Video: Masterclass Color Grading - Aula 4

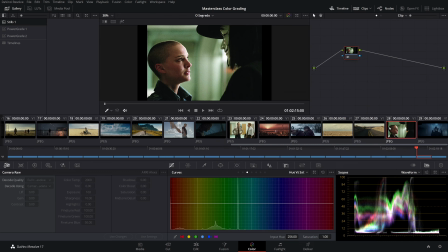8:16 tenho até a impressão de que ele foi editado levar um pouquinho para cima isso aqui, e aí numa outra cena do filme Já do shot deck, uma cena com qualidade E RE,
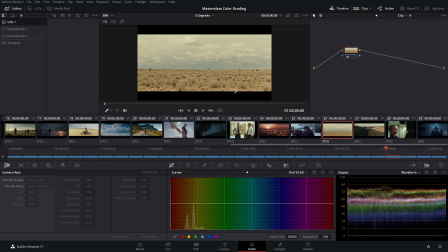8:25 abaixo de 60 Uma cena escura também Aqui, cena super clara Se não me engano, no counter for old men E ó, céu aberto E mesmo assim, luminância ali em 70 Por aí Então isso é o comum A animação, ó ali,
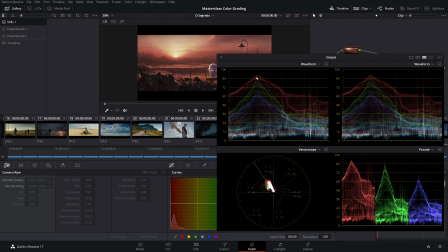8:42 mesma coisa Pega a parte mais clara aqui do sol O pico não passa de 80 direito aqui E o resto da imagem toda ali Variando nessa faixa mais De 50,
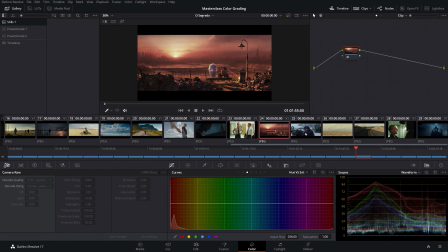8:52 70 Abaixo de 40, dependendo da cena Se é uma cena escura ou clara Mesma coisa, ó Pô, neve,
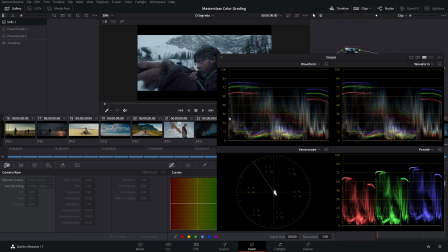8:59 cara, lugar claro e tudo Mas olha aí, luminância baixa Olha a pele aqui, o tom de pele Tá lá embaixo,
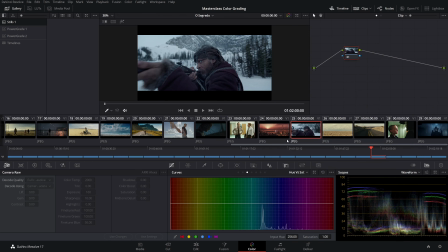9:05 cara Isso é o comum no cinema Existem as suas exceções?
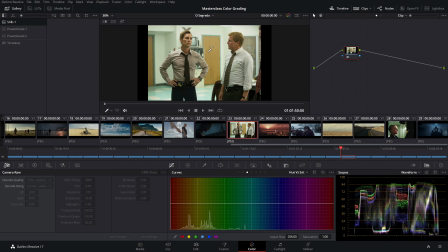9:10 Existem as suas exceções Aqui a série do True Detective Mesma coisa, ó, luminância baixa, galera E é uma sala extremamente iluminada E mesmo assim, ó as pessoas e o contraste geral da cena com uma luminância baixa é comum,
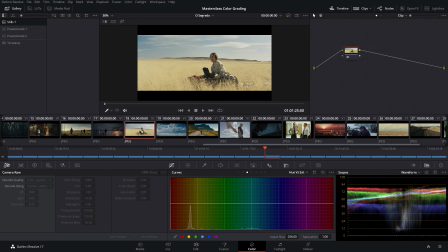9:26 mesma coisa céu aberto, é comum ter uma cena
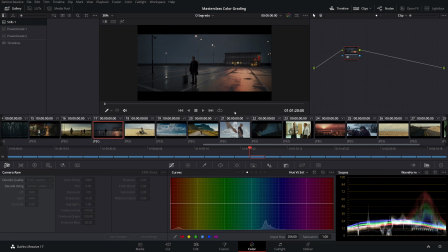9:31 com uma luminância muito mais alta é possível, acontece mas ó,
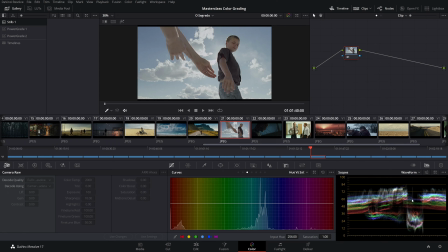9:36 mais uma, esse que é o Tree of Life luminância baixa reparem que a luminância é sempre baixa,
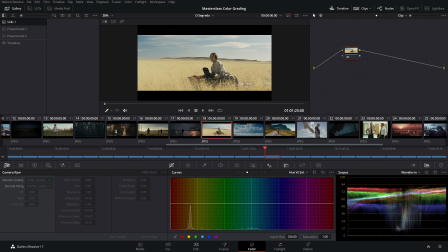9:42 ninguém no cinema, a maioria das cenas no cinema tem uma luminância média pra baixa, isso é um segredo Que a maioria não comenta A gente fala de segredo, mas não é um segredo É uma técnica que a maioria não comenta E isso é muito importante Pra gente chegar num look bonito A gente
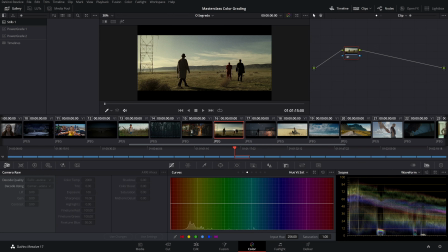10:00 saber a luminância da nossa cena Vai ter uma cena ou outra que vai ser bem clara? Claro que vai ter uma cena ou outra que vai ser bem clara Vai ter uma cena ou outra que vai ser mediana?
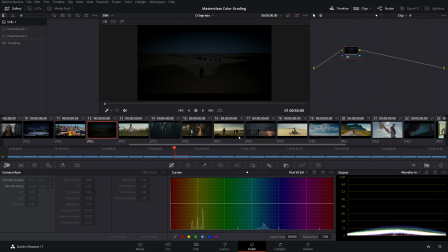10:08 A gente tem que entender o que a gente quer pra cena E aí eu peguei o Lawrence of Arabia Exatamente pra entender isso O que a gente quer pra cena?
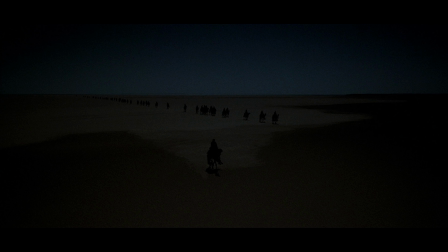10:16 Olha essa cena, gente Bem escura Quase Não consegue identificar nada Tem um deserto Você acha que uma noite no deserto Ela soa como? Seus olhos observariam essa cena Na vida real como?
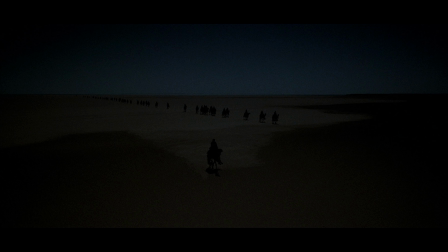10:33 Seria exatamente assim No cinema a gente diz que a arte imita a vida E a maioria das vezes A gente vai usar luz Muita luz para poder Criar nossa fotografia Criar todo o look que a gente quer Então,
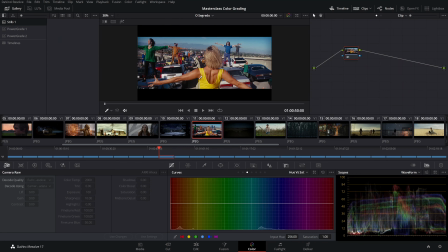10:48 aqui com certeza tem luz iluminando, mesmo estando no sol, mas a gente vai procurar também trazer um pouco de realidade como que a nossa vista enxerga as coisas. E também, para você conseguir chegar nesse look, a gente vai ter uma tendência a ter uma luminância de média para baixa.
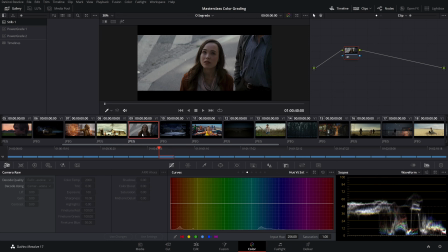11:06 Isso é muito importante, gente, muito importante mesmo. E a maioria das pessoas não cita sobre isso. Então, eu vou mostrar para vocês um exemplo aqui, vou colocar um take na timeline e vou mostrar o que normalmente as pessoas fariam e como o take vai ficar muito mais bonito, colorido, puxando a luminância mais para um estilo de cinema mesmo.